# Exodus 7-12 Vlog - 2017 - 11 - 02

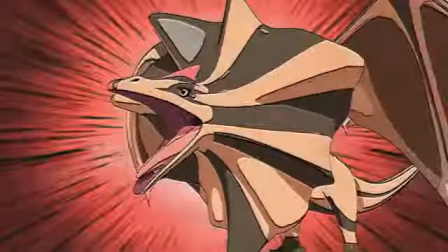That's just my personal feeling. I want to show you what the 30 frames per second one looks like and why I say it looks like VHS.
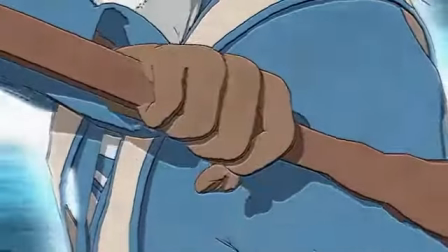So this is the 30 frames per second version. As you can see, it is different with every frame.
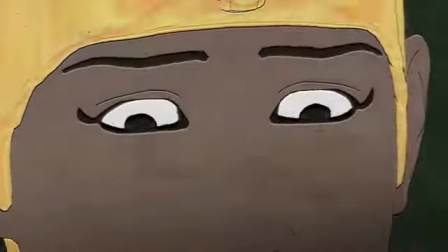But you can also see that this looks more like film. Very old film that's very grainy.
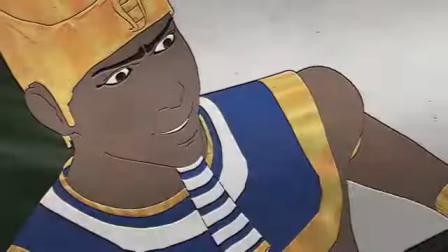It's got all the scratches, all those funny highlights around the edges. So this looks much less like a relief.
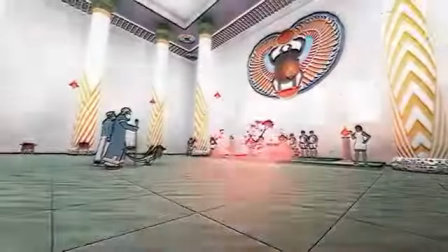It does. I'm very honest about it. I think this looks more like old video.
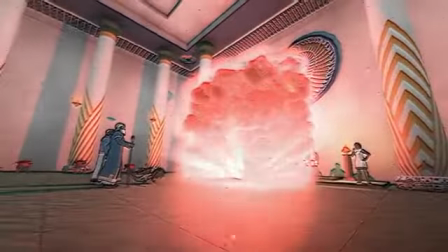Especially pay attention to the red.
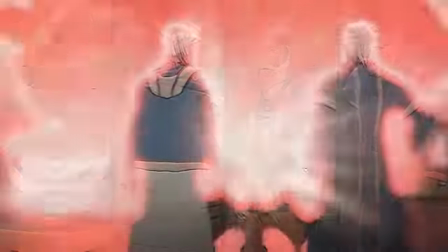As it desaturates and saturates with every frame, it creates that wobble effect that you would expect from a very old VHS cassette tape.
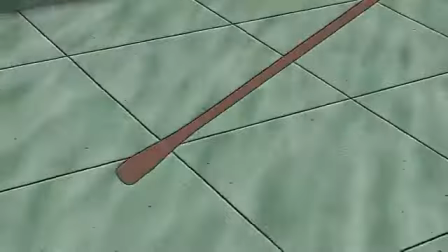It does. Cassette tape, same thing. Yeah. But I really do like the look of it.
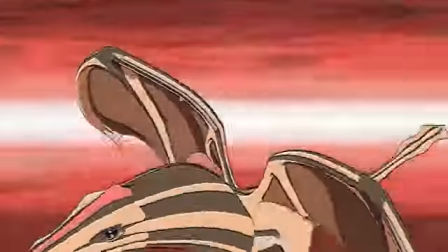I do. Watch the circle around him when he does that. Look at that.
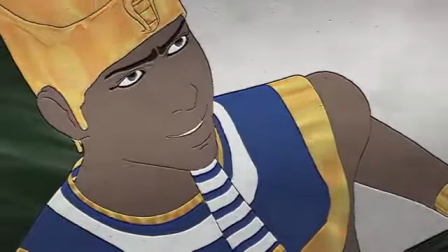That wobble effect. It's identical to VHS. It really is. Completely unintentional.
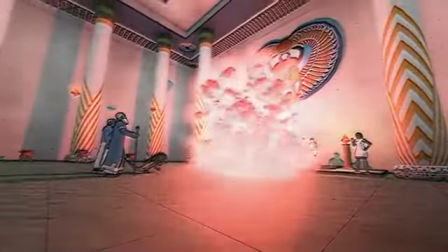That's not my goal. My goal is to just go for something that's unique.
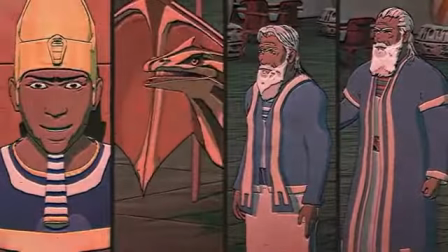So if you take this and you just have the frame rate, you really do get a suggestion that it was handmade.
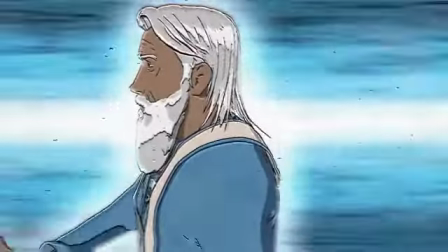See the difference?
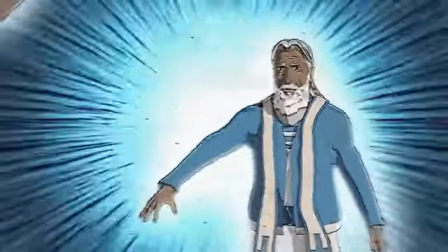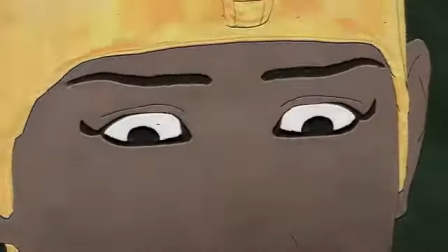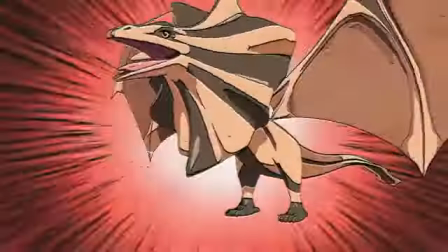So, still needs more work. That's all I can say.
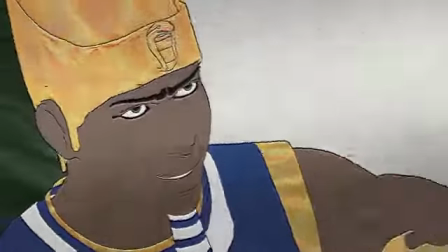It still needs more work. But I have to say, I like it so far. Really do. Anyway, moving on.
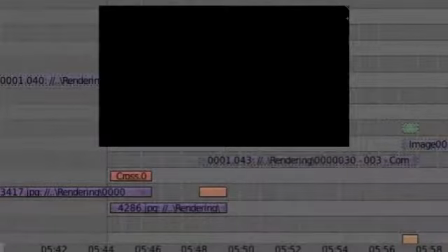So the shots for this week are not done yet. I have managed to finish one for the week, which is this one you can see right now.
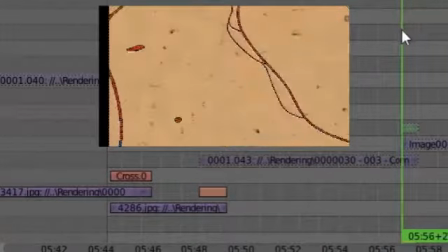I wanted to go for action line transitions here, but the problem is that the wall is consistent. Look at that. You've got the same dents and stuff. So I didn't want to go for that, contrary to what I wanted to do last week.
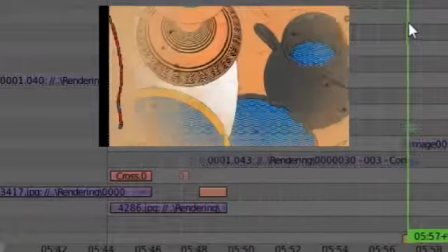So this is the look I'm going for right now.
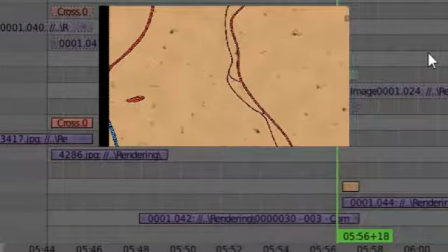So I'm just going to play you that shot, and then I'm going to show you the one that I'm still busy with.
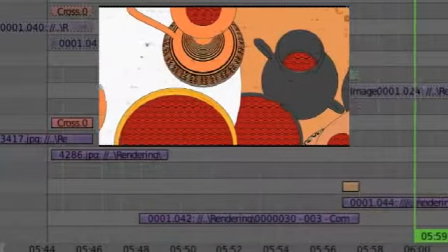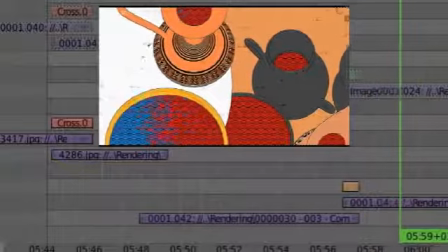A little jerky, but you get the idea. So what makes this one especially interesting is its 3D aspect.
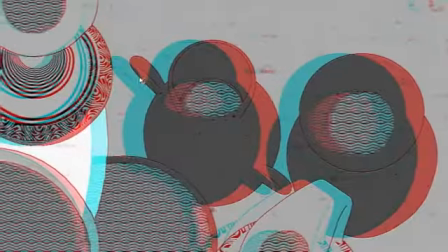And I'm going to show you that right now. So this is the 3D one.
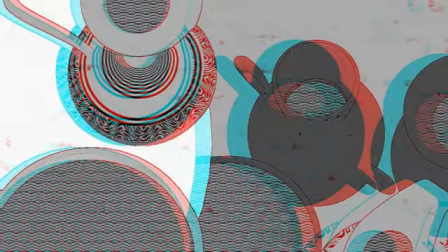As you can see, there's quite a difference between the pots on the table and the pots on the floor, even though on the relief itself you won't get a sense of depth, at least not to that extent.
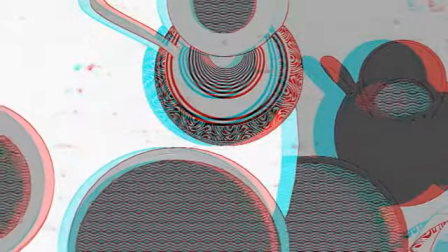So it kind of goes against the whole feel of hieroglyphics are supposed to be flat.
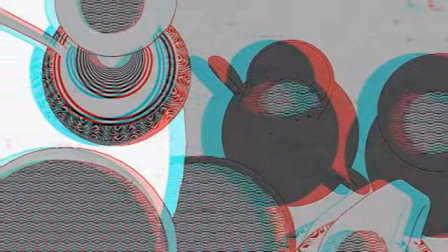It's just a kind of being playful with the whole 3D element.
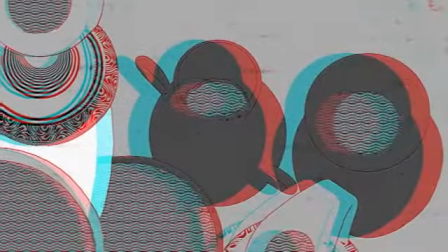I went with the old 3D method for this because it's a very, you could say, flat scene.
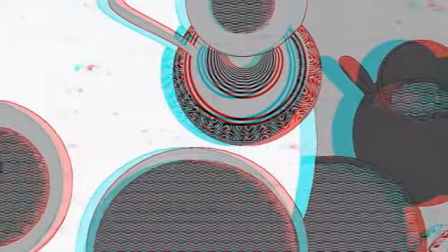It's not very sharp in the sense that there's a lot of
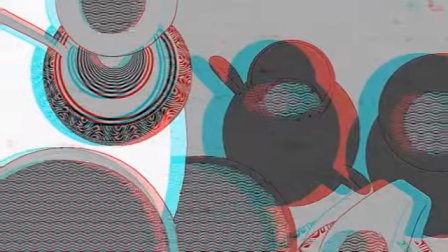open and empty space between the foremost object and the further back objects.
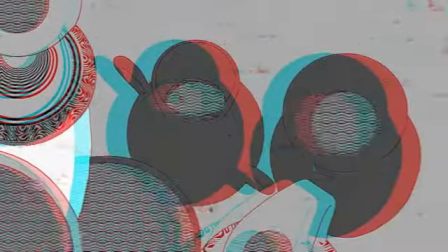The more gradual it is, the better for the old method.
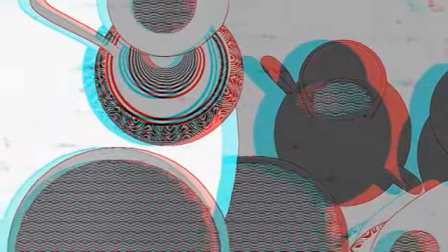The more stark it is, the better it is for the new method.
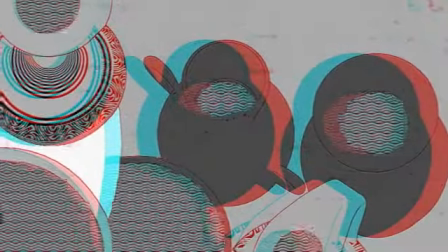So I'm kind of working on how to get the best of both into one method so that it runs extremely fast.
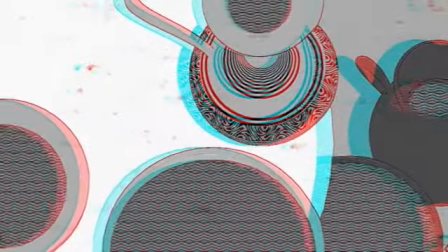But I really like this 3D version. Plus now you guys can see it run extra smooth.
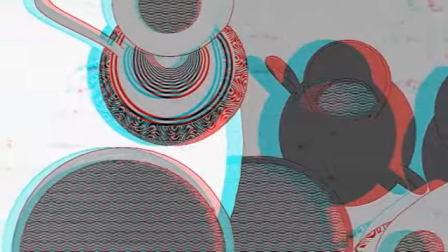You can see the blood taking over very clearly on the black and white because it's very slight, the difference in the hue.
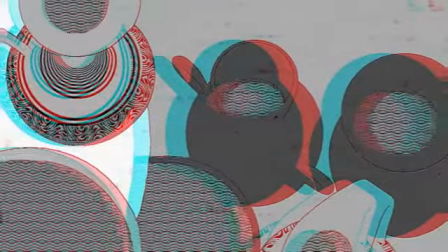But it is actually visible. You just need to pay very close attention to actually see it.
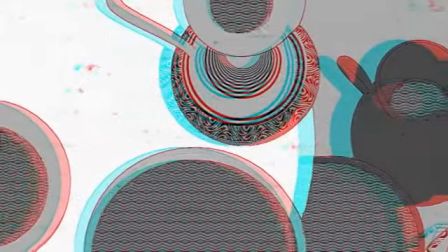You can see it there. There it goes. But yeah. Moving on to the new shot.
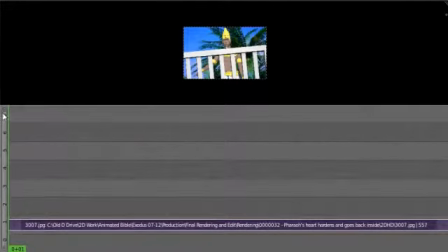Okay, so this one is a bit of a weird one. Not in the sense that it's a funny shot.
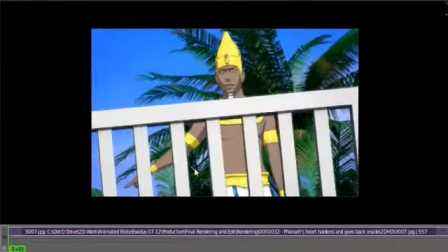It's just a weird one in terms of the way that it's rendered.
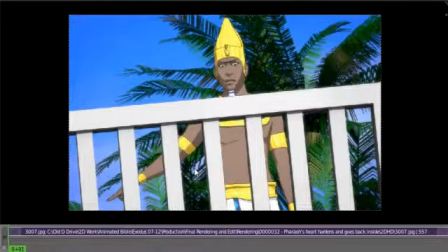It's actually two shots. One is supposed to just be him, kind of just shrugging it off, the whole water into blood thing. And the next one is him going into his house. But because of the fact that the walk cycle and the curve is there and everything is in the same scene,
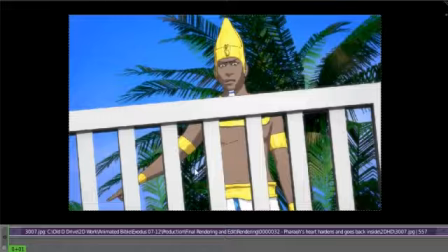rendering it once, everything is a much better way to go. It's much easier. It also makes sure that you have enough meat to edit with. So ignore the awkward middle part. I'm just going to show you the shot. It's going to play a little jerky, but just bear with me on this.
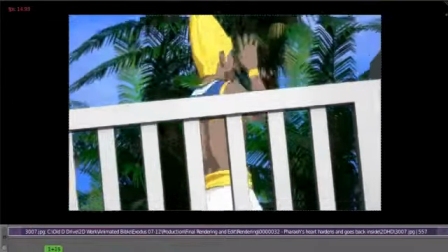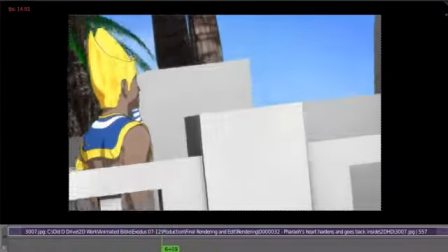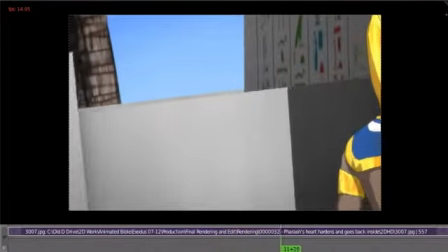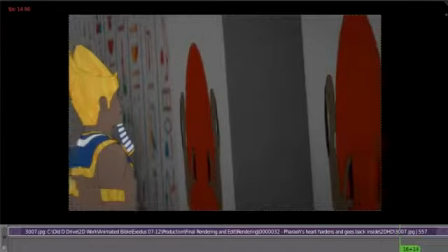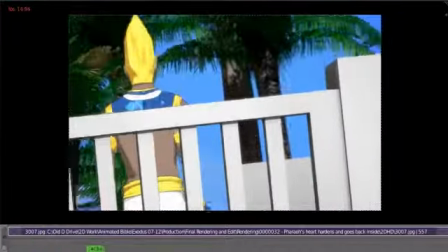Okay, so basically it will be this, and then he starts walking off, and the shot will cut off.
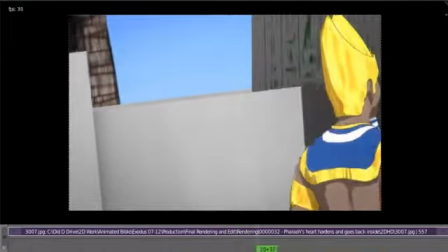And after he passes this block thing, that's when
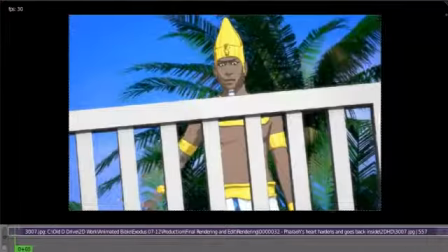the second one kicks in. Just to skip this whole awkward middle part.
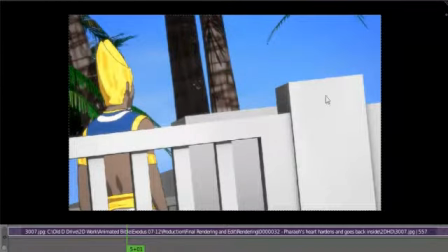But around here, I want to put, so far, might change. I want to put his heart over here that's hardening further because scripture says that he hardened his heart and he wouldn't listen to them.
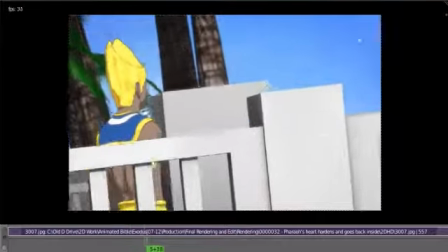So the heart hardening has to be shown somewhere.
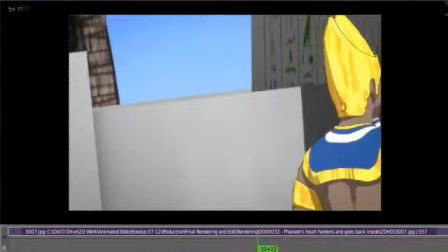So this is a very good space until he passes this way. for it to be up here.
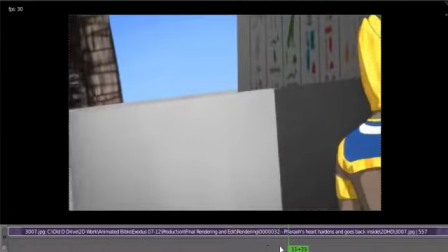So this whole block passing thing over here won't be in the final.
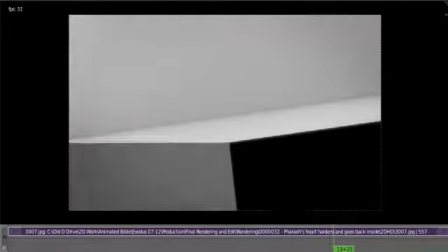It might be for the shot over here, you know, going from about there as a transition point.
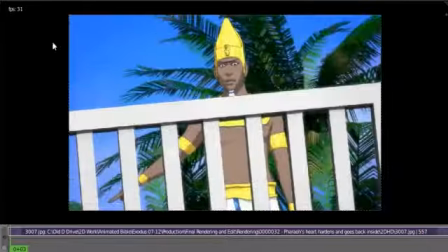But because he kind of cuts off at the frame, it's kind of awkward.
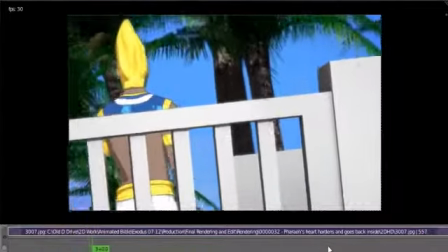I'm not really crazy about it.
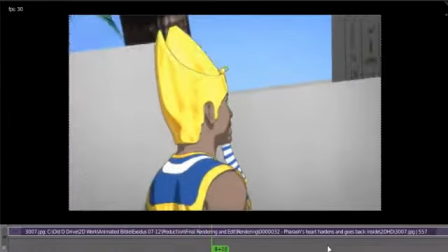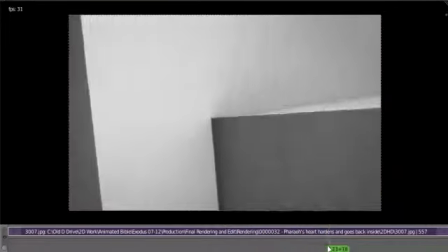But it is an option.
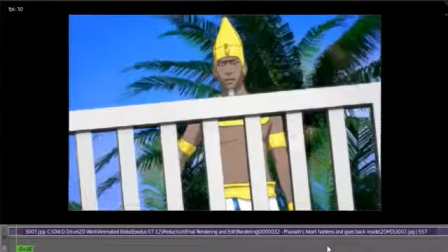So this still needs a little bit of thinking over and praying over and all that kind of stuff. So,
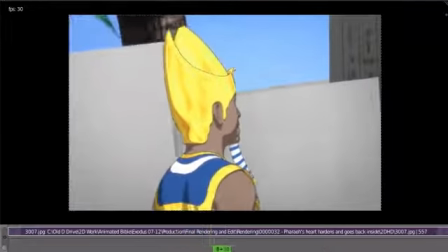still a lot to do. So basically this thing will just go into
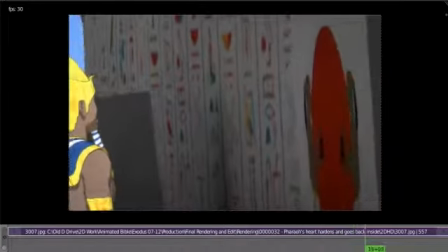compositing, and with the combination of the heart and the depth map for this scene in general,
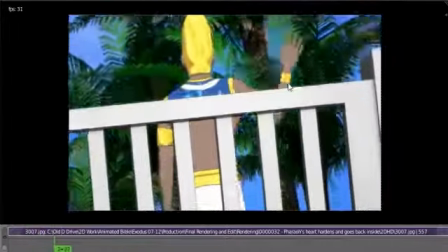you can get a fairly good sense of depth.
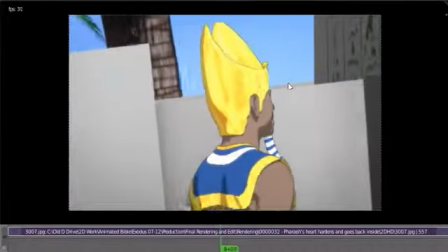Oof, but I tell you, I struggled heavily with this thing because I used the nonlinear action editor, NLA editor.
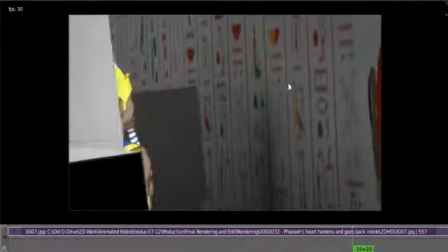Basically what that does, as I've spoken in previous videos before,
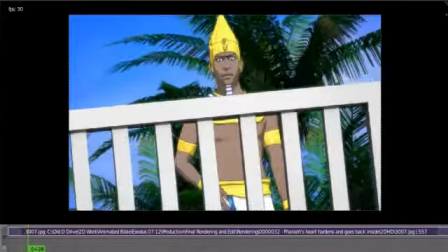is it's an editor like the VSE, like the video sequence editor. It's a nonlinear editor, but it's for the actions that take place in Blender. So basically what you do is you have a walk cycle, and you want that walk cycle to start at a certain point and stop at a certain point.
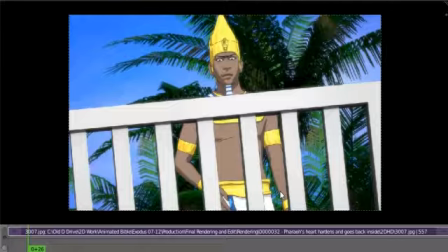Now, you don't go copying those keyframes and hope that you can get them working where the transition points are. No, you use the NLA to either extend that if you've cycled the loop cycle, the walk cycle,
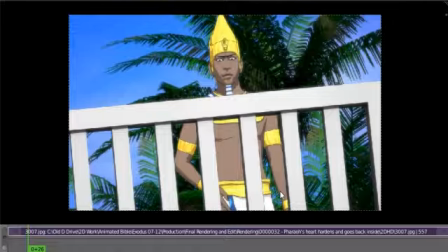or you can have it just repeat if it's been keyframed correctly, the range of the animation. And you add those actions in an editor, and the computer plays through those animations in accordance with the sequencer and, of course, where you're at in the nonlinear action editor. So I'm going to show you what that project looks like. It's a total mess when it comes to the NLA because I still struggle immensely to get this thing down. It's a very amazing tool, but I still struggle like heck to keep sense of what is going on. So I'm just going to quickly show you that.